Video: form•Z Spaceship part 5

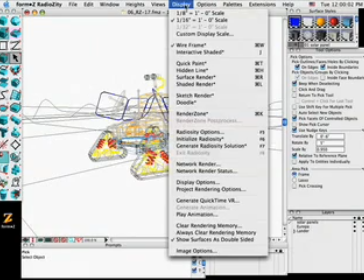0:02 This is a wireframe view of our geometry. We can use Form-Z render zone to give it a higher quality ray trace rendering.
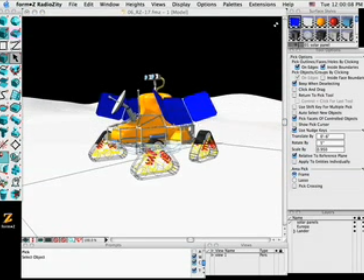0:10 In this case, we have some plain colors assigned to our objects.
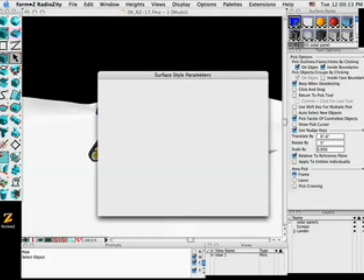0:14 Let's spice this up a little bit by maybe modifying the server style texture parameters.
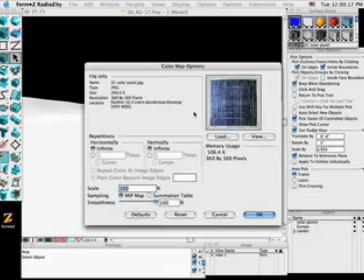0:19 One way that we can create a server style texture is to load a 2D pixel image.
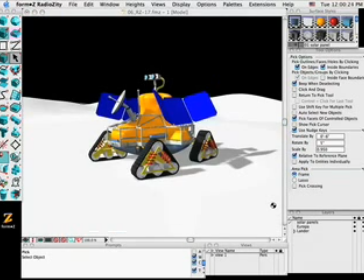0:23 We go to the solar manufacturer's website, download a 2D pixel image of the particular solar panel that we're going to use, and that becomes the server style texture. For the 3D terrain, we can also load another image map.
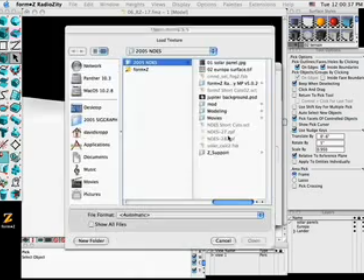0:37 We go to the NASA website and we download an image of a satellite view of the surface of Europa.
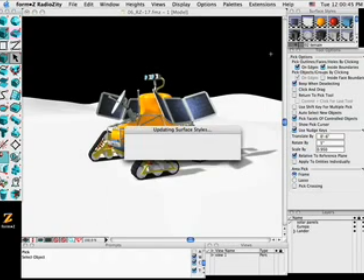0:45 And that image is then used as the texture, and it is parametrically or mathematically mapped onto any type of 3D complex surface,
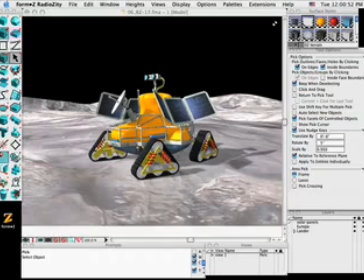0:52 such as the 3D terrain that we have here. If you don't have an image map, that's fine, because you can create your own.
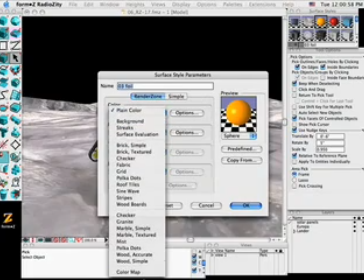0:59 You can use any of the many different shader effects to create your own customized shader. We can also modify the reflection characteristics coming off that surface.
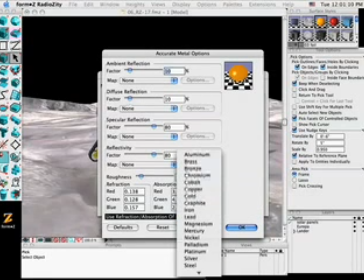1:11 We can choose any type of metal to emulate the type of reflection properties of that metal.
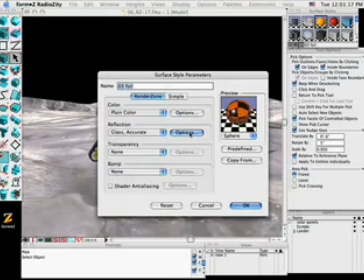1:17 We can even choose a glass accurate, so we can control how the light refracts or bends based on the index of refraction that we set here, so you can create some very realistic server style texture properties. You can also add a bump shader.
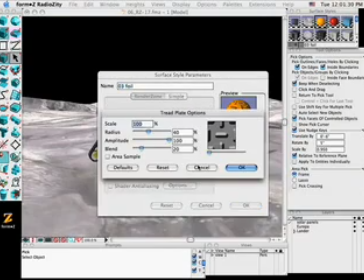1:31 You can have a perfectly smooth surface render as a 3D bumpy texture, such as tread plate,
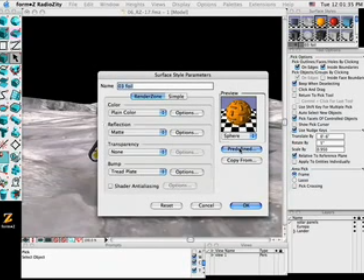1:36 or a rough texture, such as ground or concrete, without modeling all the 3D bumps.
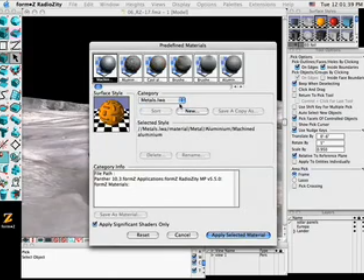1:41 You can also go into the predefined material libraries. There's many different Lightworks libraries out there for standard rubber, metal, and molding type patterns. Form-Z comes with many different material libraries that are already set up for you. For example, we can go into the metals here, choose a hammered gold.
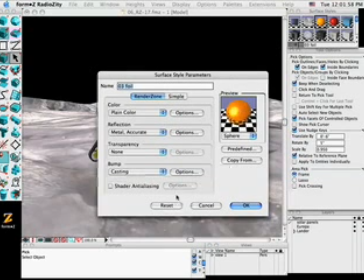1:59 Now we can use the properties as they are, or maybe further customize those.
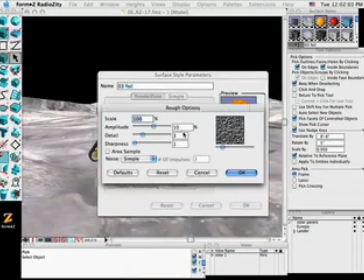2:05 Maybe we'll put a rough bump shader on there, and by modifying these parameters, you can see that we can sort of customize the different shader effects to sort of emulate any type of texture that we need.
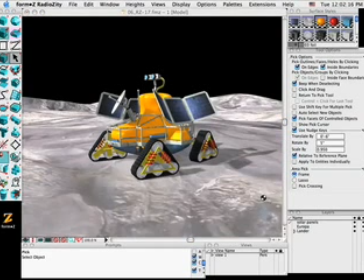2:17 So here we have our gold protective radiation foil around the top components of the lander by just adding a rough bump effect to that gold material that was already predefined for us.
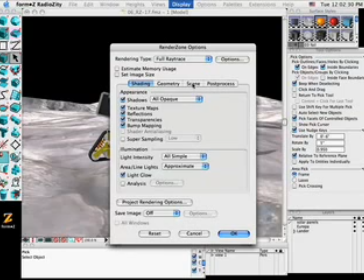2:29 We can also composite the scene. For example, we can load a background image.
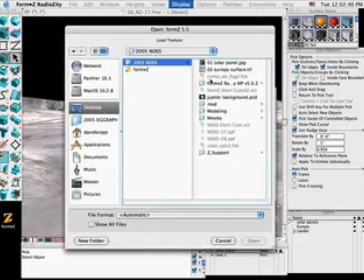2:35 Once again, any standard 2D pixel image works. We search the web, we find a picture of Jupiter,
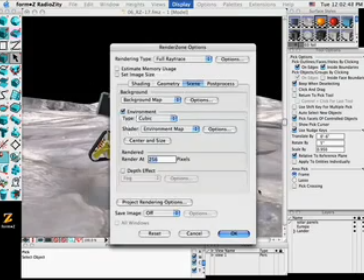2:42 which would be appropriate because Europa is a moon that's orbiting Jupiter, so it would be nice to have a picture of that in the background. We can also add fog effects, maybe add a brown layer of fog on the bottom of the surface,
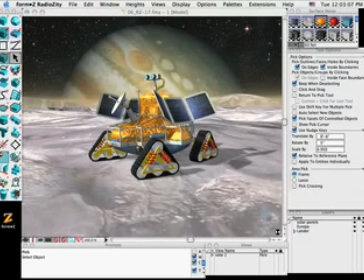2:54 which would actually be quite accurate because of the hydrated salt reacting with the intense magnetic fields on the surface. It does have more of a brownish fog effect to it.
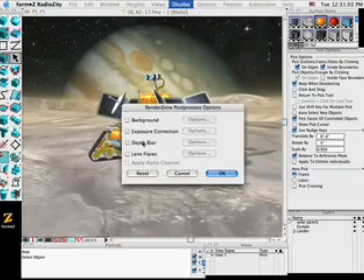3:07 And we can also add some additional post-process effects, such as depth blur. Now this is a 2D pixel image, but it still has the 3D depth information,
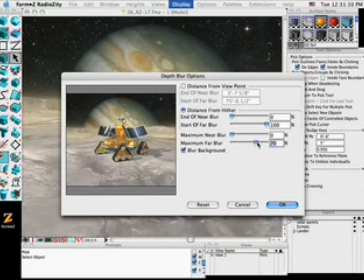3:16 so we can control the placement of that depth blur, so it looks like a photographic image.
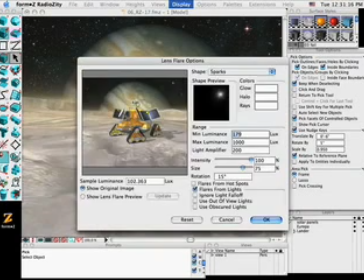3:21 We can also add lens flares based on hot spots on surfaces or direct exposure to a light source.
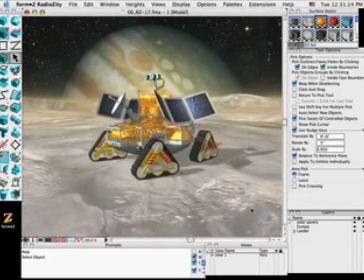3:27 And you can see that you can add and spice up the image by just adding a few of these effects without taking away from your valuable design time.
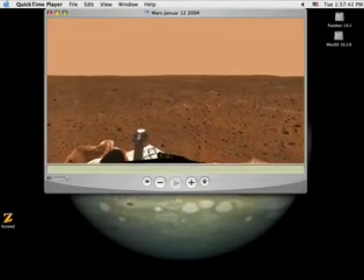3:44 To wrap up this presentation, let's take a brief look at some of the animation features of Form-Z. Now, this is an actual NASA QuickTime panoramic movie created from the Mars rover back in January of 2004. Form-Z has this capability built into it.